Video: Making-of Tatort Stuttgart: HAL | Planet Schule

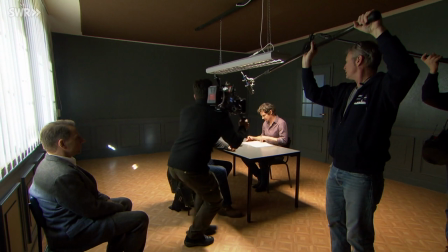20:46 Der Kameramann agiert frei mit der Handkamera, folgt den Dialogen der Schauspieler.
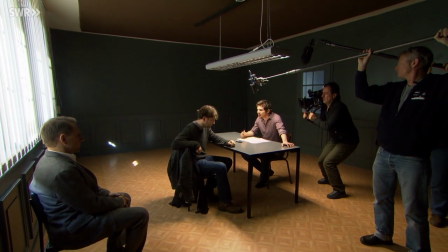20:53 Gegen 20.30 Uhr war sie dann bei sich zu Hause und hat sich bei Love Adventure eingeladen.
Also wenn man eine Szene probt, da merkt man schon, was wichtig ist.
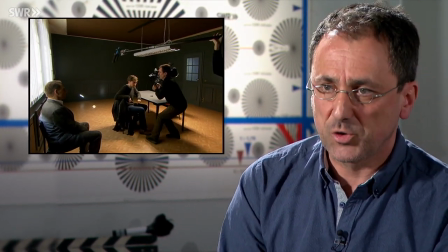21:01 Der Regisseur sagt einem, was wichtig ist. Die Schauspieler, durch das, wie sie spielen, zeigen einem, was wichtig ist.
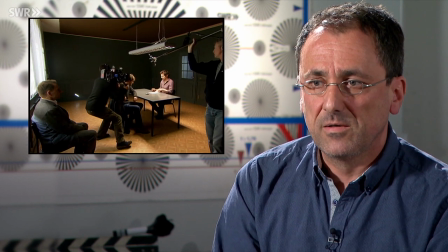21:06 Aber wenn gedreht wird, dann muss ich auch bereit sein, alles über Bord zu werfen und intuitiv zu handeln.
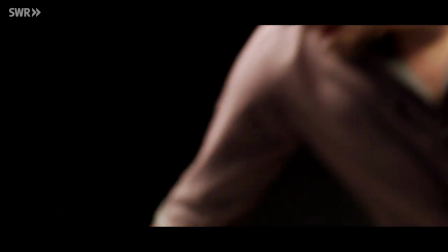21:14 Wieso? Elena Stemmler war bis 19 Uhr in der Schauspielschule.
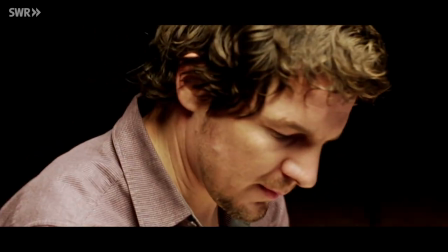21:19 Um 20.30 Uhr war sie dann in ihrer Wohnung und hat sich bei Love Adventure eingeloggt.
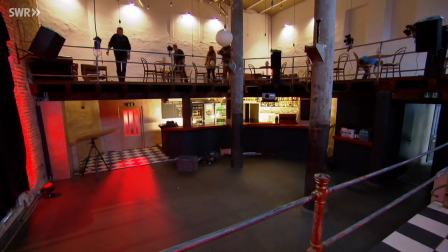21:24 An diesem Set sollen in 2 Stunden die Dreharbeiten beginnen. 20 Kleindarsteller werden in einem Tango-Club Tanzunterricht haben.
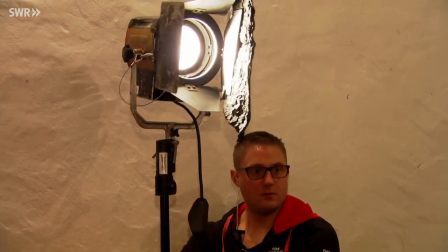21:33 Der Lichtaufwand ist groß. Der Regieassistent probt mit den Komparsen die Szene.
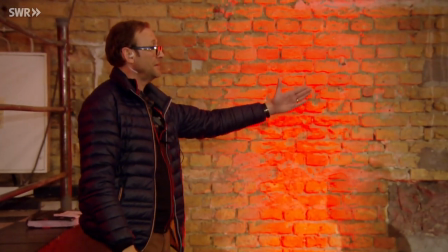21:40 Er richtet jede Einstellung, jedes Tanzpaar genau ein. Ja, dass immer so ein bisschen Versetzung ist.
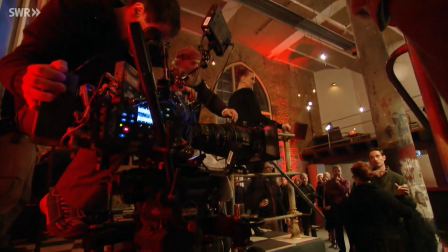21:48 Drehbeginn.
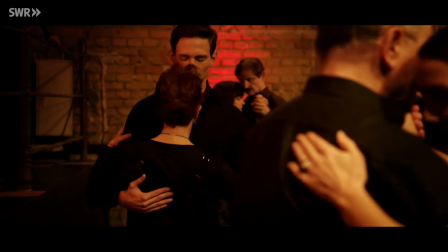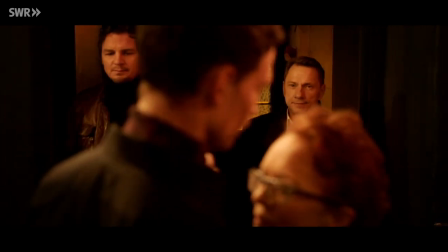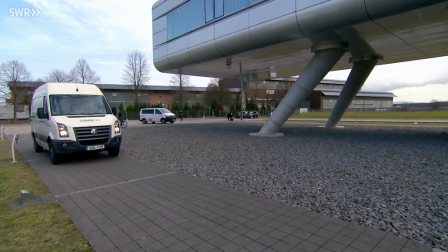21:59 Entschuldigen Sie. Guten Abend.
Das Motiv Blue Sky außen, der Firmensitz der Hightech-Firma.
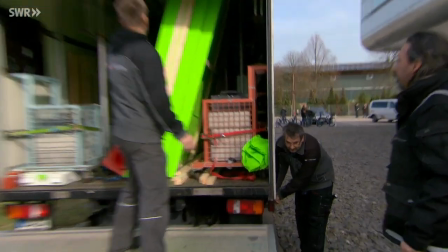22:09 Großeinsatz für die Baubühne.
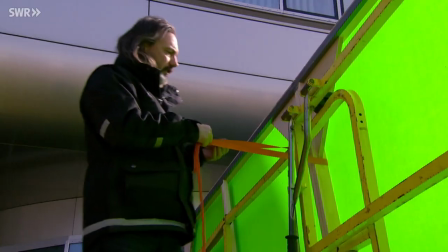22:10 Es werden riesige grüne Leinwände gestellt, damit später, nach der Postproduktion, darauf die Umgebung der Stuttgarter Messe zu sehen ist.
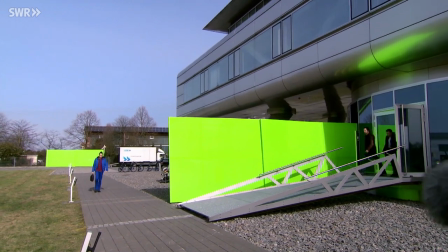22:19 Und bitte! 3 Beispiele.
Ist dir eigentlich klar, was Sie da drin machen? Sicherheitssysteme.
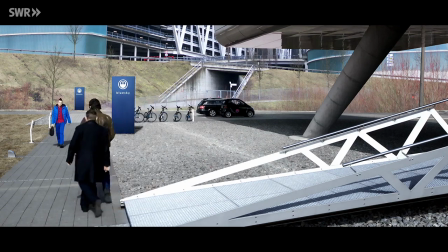22:26 Hast du dir mal die Homepage von denen angeschaut? Nee, oder? Wahnsinn.
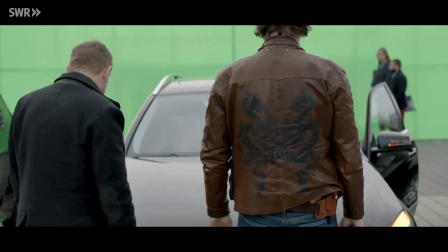22:35 Mann!
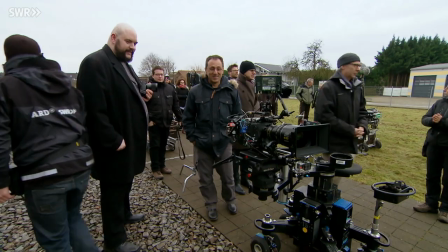22:44 Kaum ein Film kommt heute ohne VFX, ohne visuelle Effekte aus.
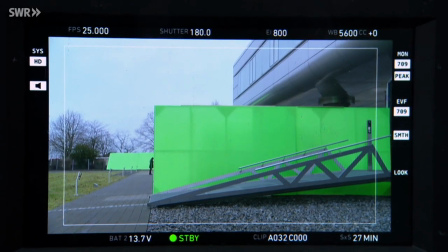22:49 Schon beim Drehen werden sie berücksichtigt.
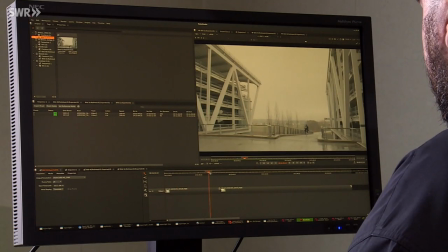22:52 Also grundsätzlich ist es so, dass es gedreht wurde in Meisenheim auf einem, salopp gesagt, besseren Kartoffelacker. Und damit natürlich dieser Eindruck entsteht, dass es wirklich an der Stuttgarter Messe stattfindet,
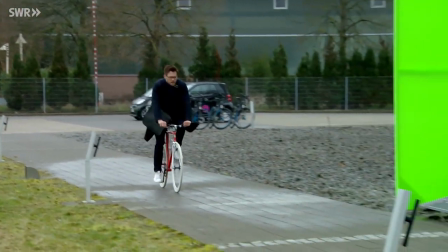23:07 musste man die Bilder tatsächlich montieren. Also sprich, wir haben von diesem Set, was real existierte,
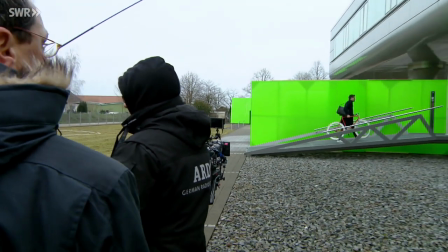23:13 eine Set-Erweiterung gemacht und mit vorher gedrehtem Material an der Stuttgarter Messe die bestehende Szene aufgehübscht.
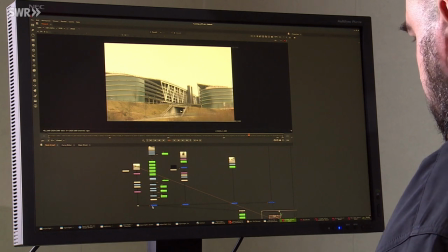23:20 Wir haben angefangen mit der Messe und haben es dann sozusagen peu à peu
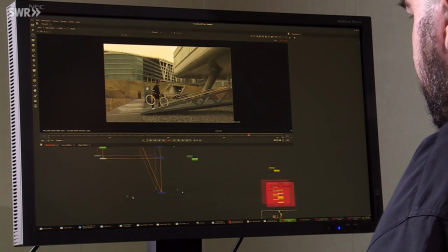23:27 hinter die andere Sache dahinter gepflanzt und dann als letztes Element sozusagen in den Vordergrund den Schauspieler, wie er mit seinem Fahrrad den Steg entlang läuft.
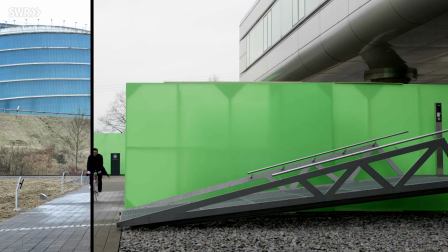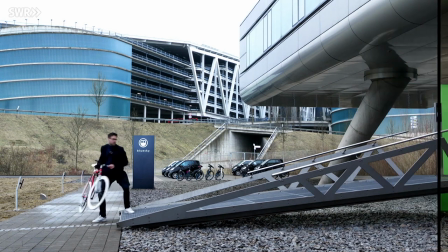23:42 Zur Erinnerung, so sah es vorher aus.
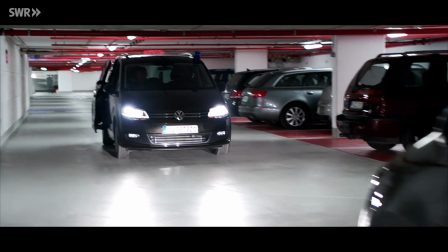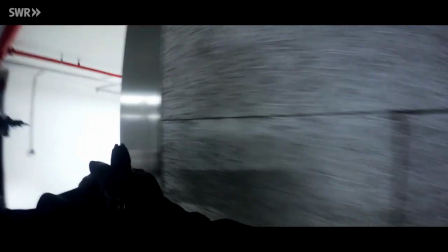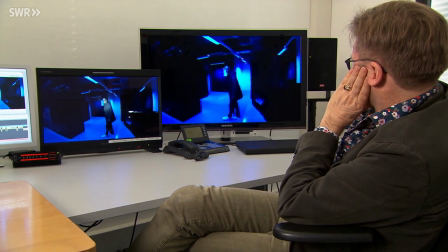23:57 Showdown im Serverraum.
Waffe weg!
Erst durch die Montage der Bilder bekommt diese Szene ihre Spannung.
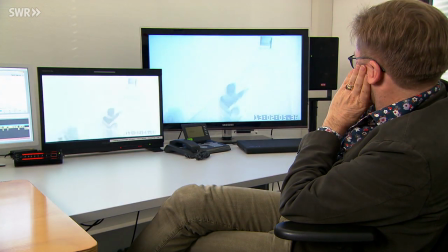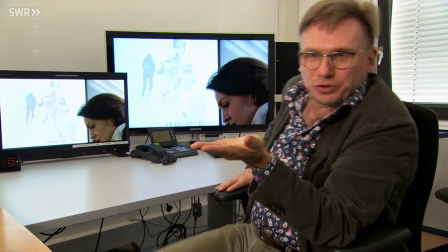24:09 Ja, das ist wirklich Schnittkunst. Mhm. Ja, also das kann ich nicht allein. Das ist ein tolles Beispiel, wie eben ein Regisseur darauf angewiesen ist, tolle Mitarbeiter zu haben.
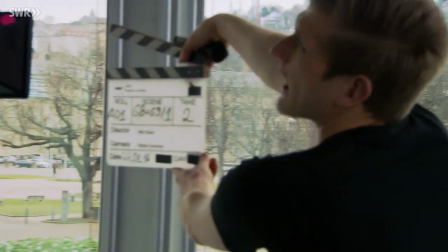24:20 Turner bitte. 68, 69, 1, 2.
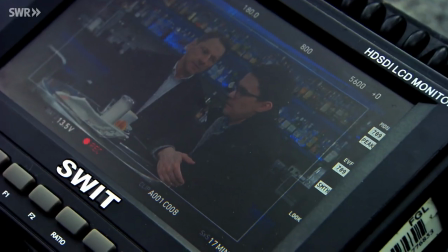24:27 Beim Drehen wird meist ein Motiv nach dem anderen abgedreht, ohne Rücksicht auf die Reihenfolge der Szenen im Drehbuch.
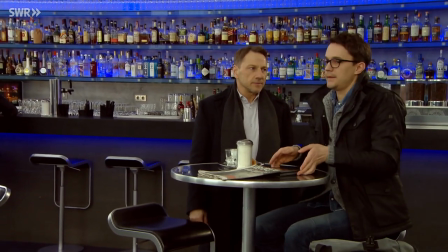24:33 Die wird dann erst beim Schnitt wiederhergestellt. Das Spannende beim Spielfilm ist, dass du einen Flickenteppich eigentlich erstmal kriegst. Also da wird Szene 5 zuerst gedreht, dann kommt Szene 100, dann geht es zurück auf Szene 30 und diese kriegst du alle so nach und nach und dann entsteht sozusagen auf deiner Timeline unten entsteht wie so ein Flickenteppich.
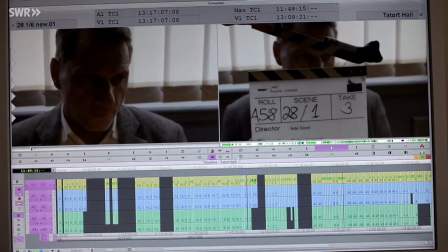24:52 Da fehlt immer überall noch was.